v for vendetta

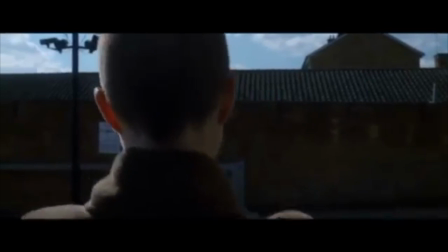(0:08)
Framing is the way a shot is composed and how characters and objects are framed within the image.
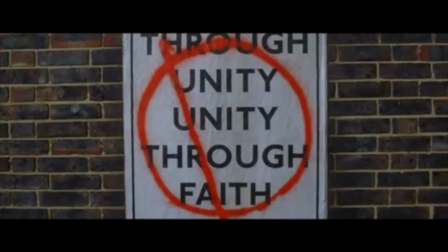(0:13)
In our scene, The Dominoes Fall, there is a lot of close-ups. In close-up shots, it is the character's emotions which is in focus.
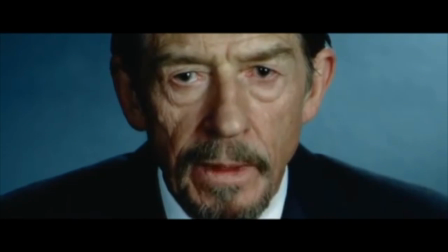(0:22)
This scene is very intense, and the use of close-ups contributes to an intense and dramatic scene.
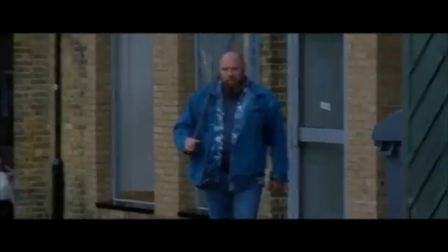(0:28)
In the medium shot scenes, there's focused on more than the characters.
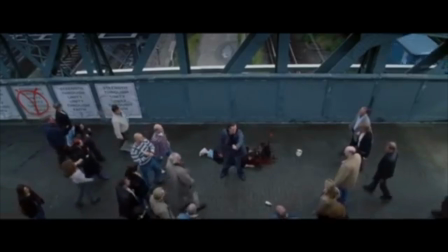(0:34)
In this scene, the medium shot is used as a way to show that the people is collectively rioting against the system.
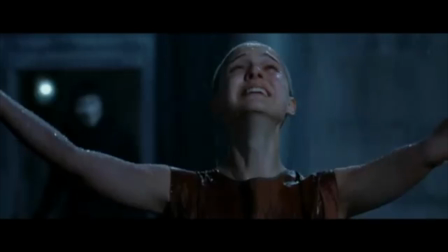(0:41)
This scene is also an example of a medium shot. In the scene, we see Evie standing at the balcony with her hands pointing against the sky.
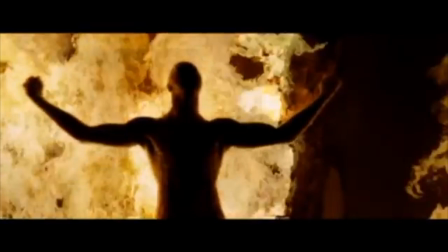(0:49)
In the background, we see a lighting, and it is heavily raining.
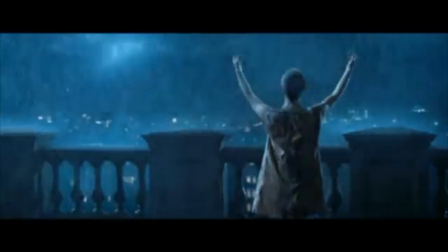(0:53)
This scene seems very dramatic, and Evie seems powerful when she stands in a heroic posture looking at the city.
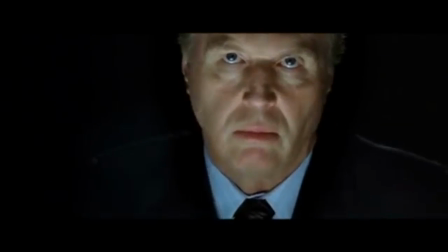(1:05)
When the Chancellor is shown on the screen, he's always above the other characters.
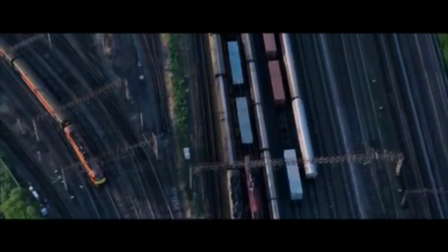(1:10)
There's used low angle when he's shown on the screen and high angle when the other characters are in the shot. It makes him appear bigger, more frightening and important compared to the other people in the scene.
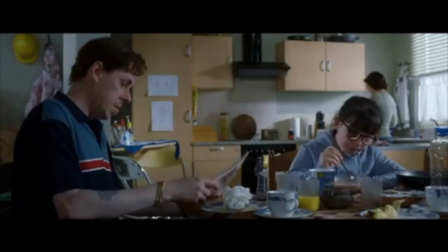(1:24)
The other people appear smaller and more weak.
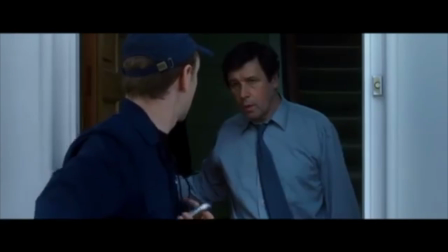(1:27)
To symbolize that he has the power and they are following orders.
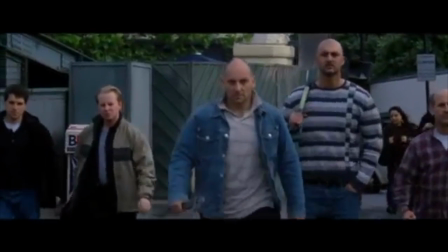(1:35)
This is an example of the use of high angle. In this scene, we see the little girl on the ground who has been shot by a man who is now pointing his gun at people.
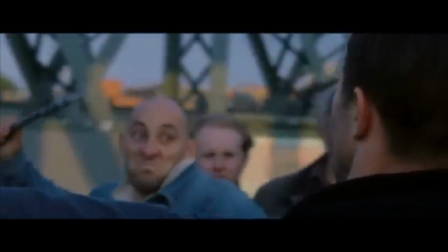(1:43)
The overview of the scene makes the viewer more aware of the situation.
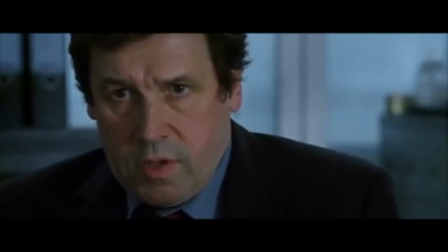(1:48)
The high angle contributes to the fact that the masks are starting to get power over people,
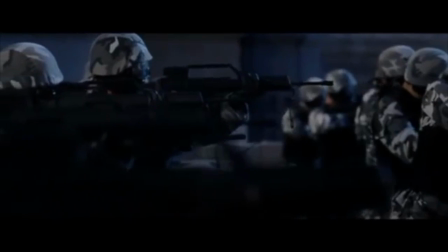(1:54)
and in this situation, the mask actually got a little girl killed.
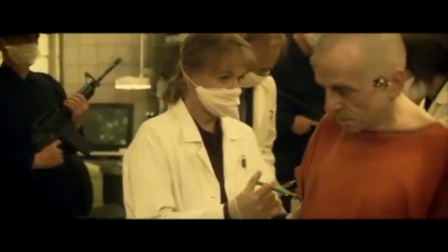(2:02)
In our scene, there is a great use of different shots, which makes the whole scene seem a bit confusing.
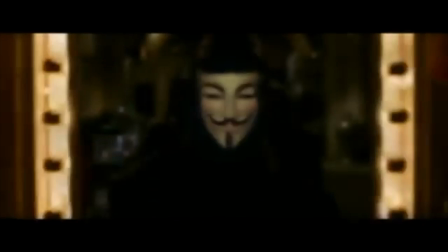(2:10)
The use of many shots makes the scene seem like a puzzle and all the pieces are collected.
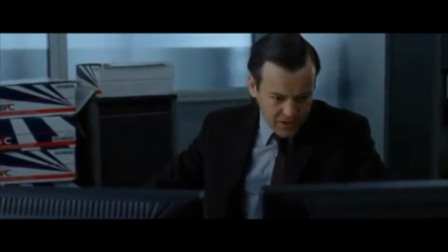(2:21)
When the location is at the screen, when the Chancellor is shown, there's used the low-key lighting.
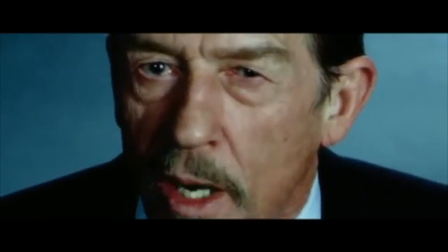(2:26)
It adds up to the mysterious vibe throughout the entire movie. There's a scene with the Chancellor where he seems very controlling and powerful.
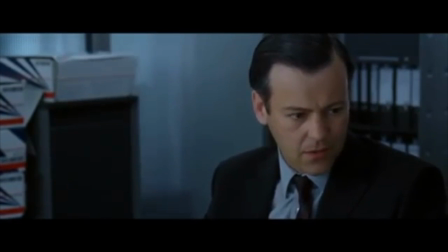(2:35)
It kind of seems like he has all of the power and is using it to control the country.
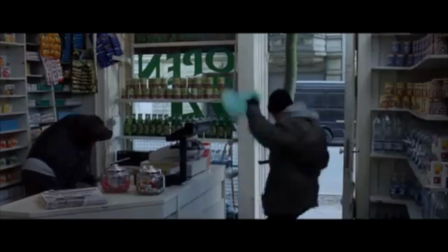(2:40)
It kind of seems like a reference to Hitler because of the colors of the flag in the background and the representation of power.
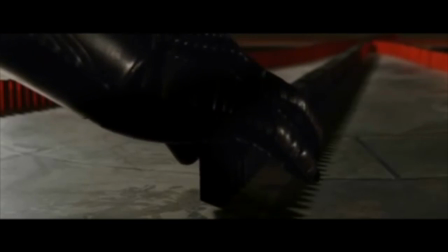(2:48)
The flag is red and black, which could symbolize both darkness and blood. The two colors are very dominating and could also symbolize power.
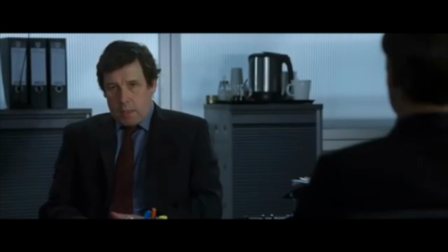(3:00)
The music in the background is non-diegetic sound. It makes the scene appear more dramatic and rebellious.
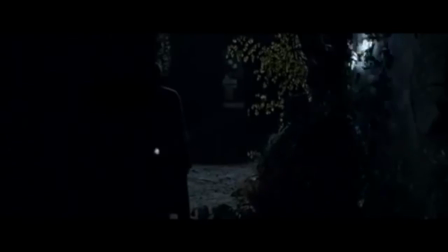(3:06)
There's also used diegetic sound such as dialogue. The dialogue makes the audience understand what is about to happen.
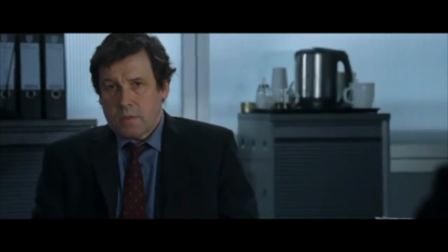(3:14) It was strange. I suddenly had this feeling that everything was connected.
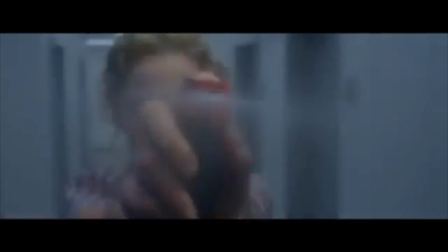(3:28)
There is a whole lot of symbolism in our specific scene. First of all, there is the colors of the domino puzzle.
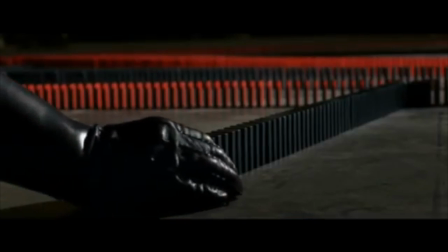(3:35)
V uses a black and red color scheme to symbolize the difference between the government,
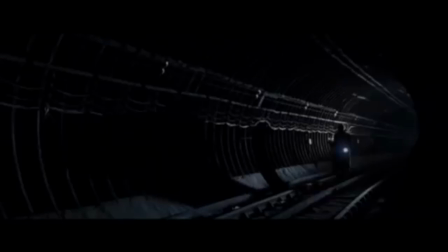(3:41)
chancellor, fingerman, etc., and V, Evie, and the ordinary people.
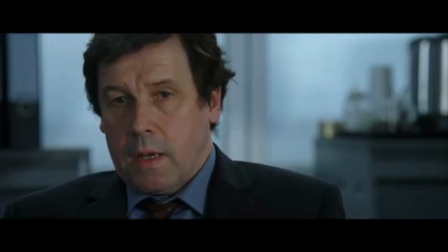(3:46)
The red symbolizing passion, willpower, leadership, anger, and the black color symbolizing power, evil, death.
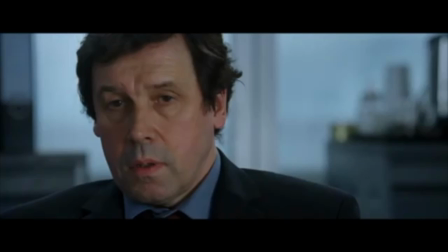(3:54)
The combination of the two colors can also convey a sense of power and oppression.
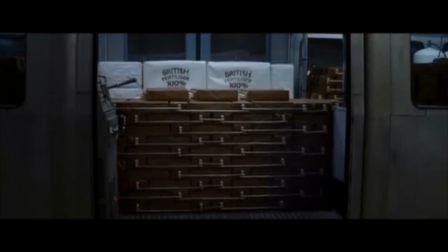(4:00)
The domino scene also symbolizes the power and the effect one person can have on a society.
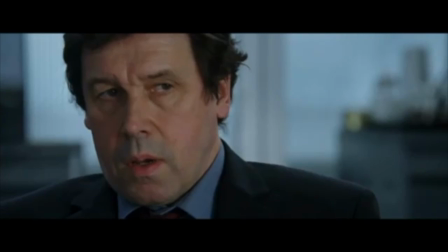(4:06)
V creates a chain effect in the society as the dominoes symbolize in the scene.
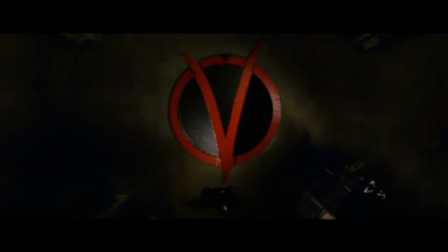(4:11)
We see that there is one remaining domino standing.